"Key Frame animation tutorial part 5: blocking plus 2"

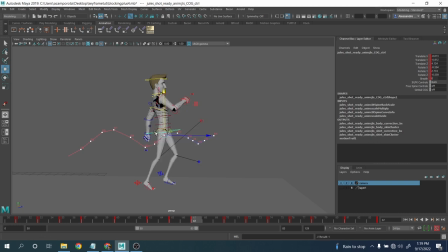1255s
Boom, push up here, here. Maybe here it does not need to be that much. Boom, boom. Push it down here. Boom, boom, boom.
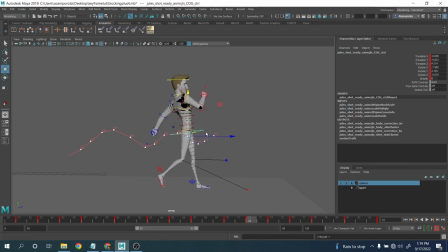1275s
Down here, and then push up. Maybe here we can do foot roll like this. Okay. I don't mind if it's stretching a little bit.
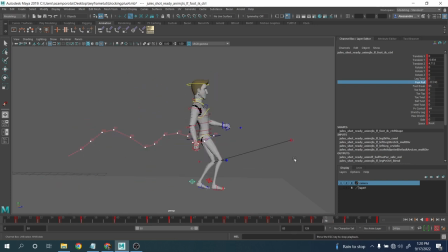1290s
Okay. Started to feel very, very bouncy. Okay. Which is exactly the feeling that I was going for. Right. Quick adjustment I want to give to the head as well. Mostly because the head doesn't feel very bouncy at the moment.
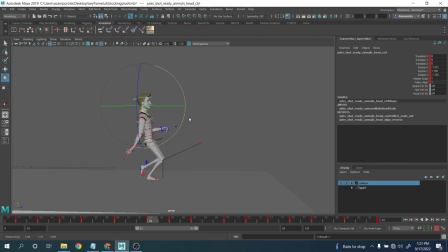1309s
Okay, so boom, boom. See here, when you're coming down, you want to have a little bit of bounciness now. Okay, boom. Boom, and then here, boom.
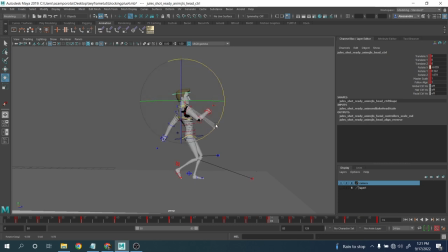1326s
Okay, up, boom. Here, yeah, see, you want to come down. Boom. Right. Okay. That may be exaggerated a bit too much, but definitely want to have it a little bit, all right?
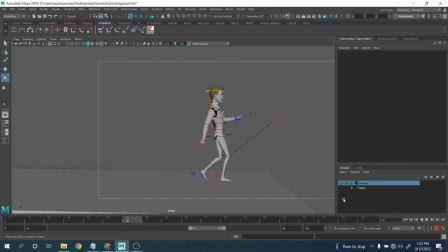1346s
All right, we're going to do another couple of steps here, and you notice basically that here the energy started to decelerate, right? So from here, again, I want to have like a quick acceleration again here,
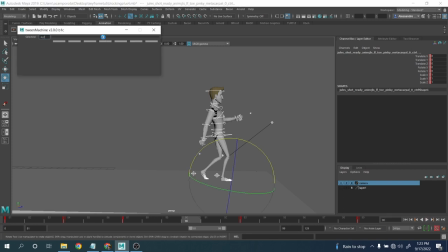1359s
but instead of doing it every 2 frames, I can do it every 3 frames, more or less, right? Because as I said, the character is slowing down, so we can go and accelerate and decelerate, boom, boom.
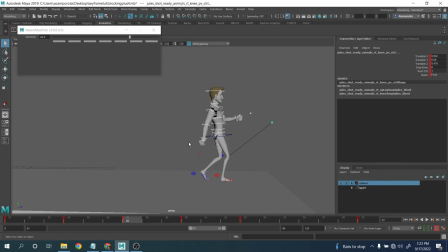1373s
So it's gonna, when you're gonna do the in between and the spline, this is gonna be still gonna feel like a snap, but not too much, okay? And so here we're gonna push this one, maybe this is slowly behind, okay?
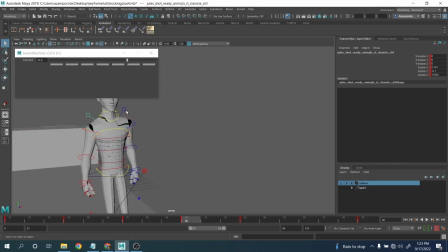1392s
And again, here we want to have this shoulder in the middle position. I always like to see the shoulder going down.
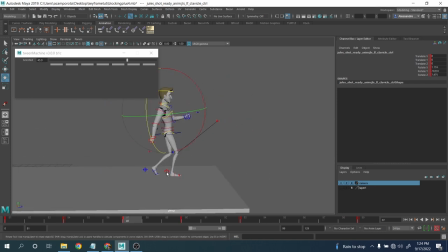1398s
Right? Maybe here, this one, we can reduce it a little bit, the foot roll. Okay. Here like this. Okay, boom.
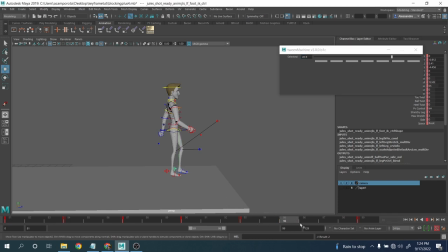1417s
And same stuff over here. Boom. Boom. Here, another really slightly over here. But again, this one, it's an easy in, stronger easy in, okay?
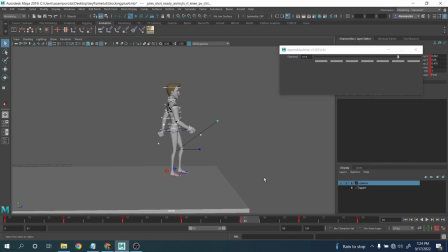1436s
Boom, boom, boom, boom. See, it needs to decelerate a little bit more. Maybe then here, boom.
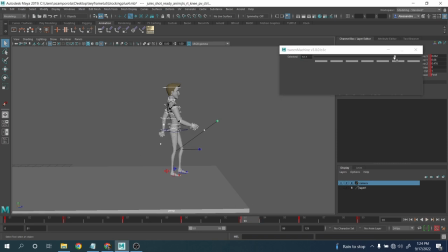1452s
This one could be a little bit more. Yeah, a little bit more here, so slightly closer. And we can feel this one. Okay. And obviously, as I mentioned, we're going to take a look at this. I'm going to take a look at the,
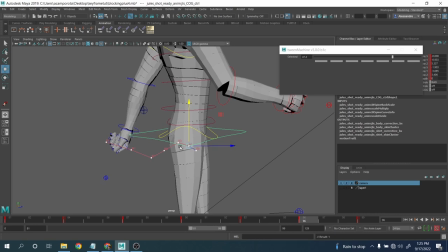1470s
I want to feel a little bit more the bounciness as I mentioned before.
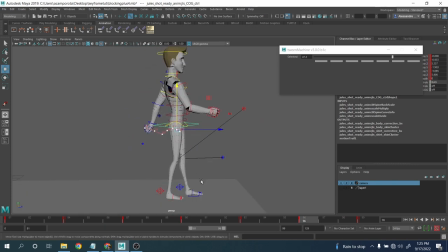1478s
Okay. And so, maybe this one can go.
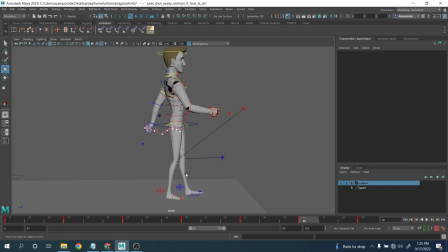1485s
Okay. And slowly up. Okay.
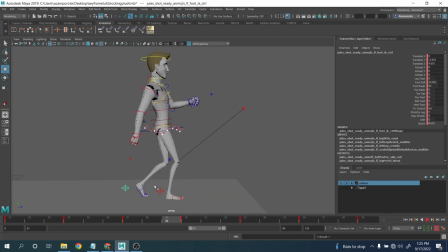very, very quickly, let's take a look from the front.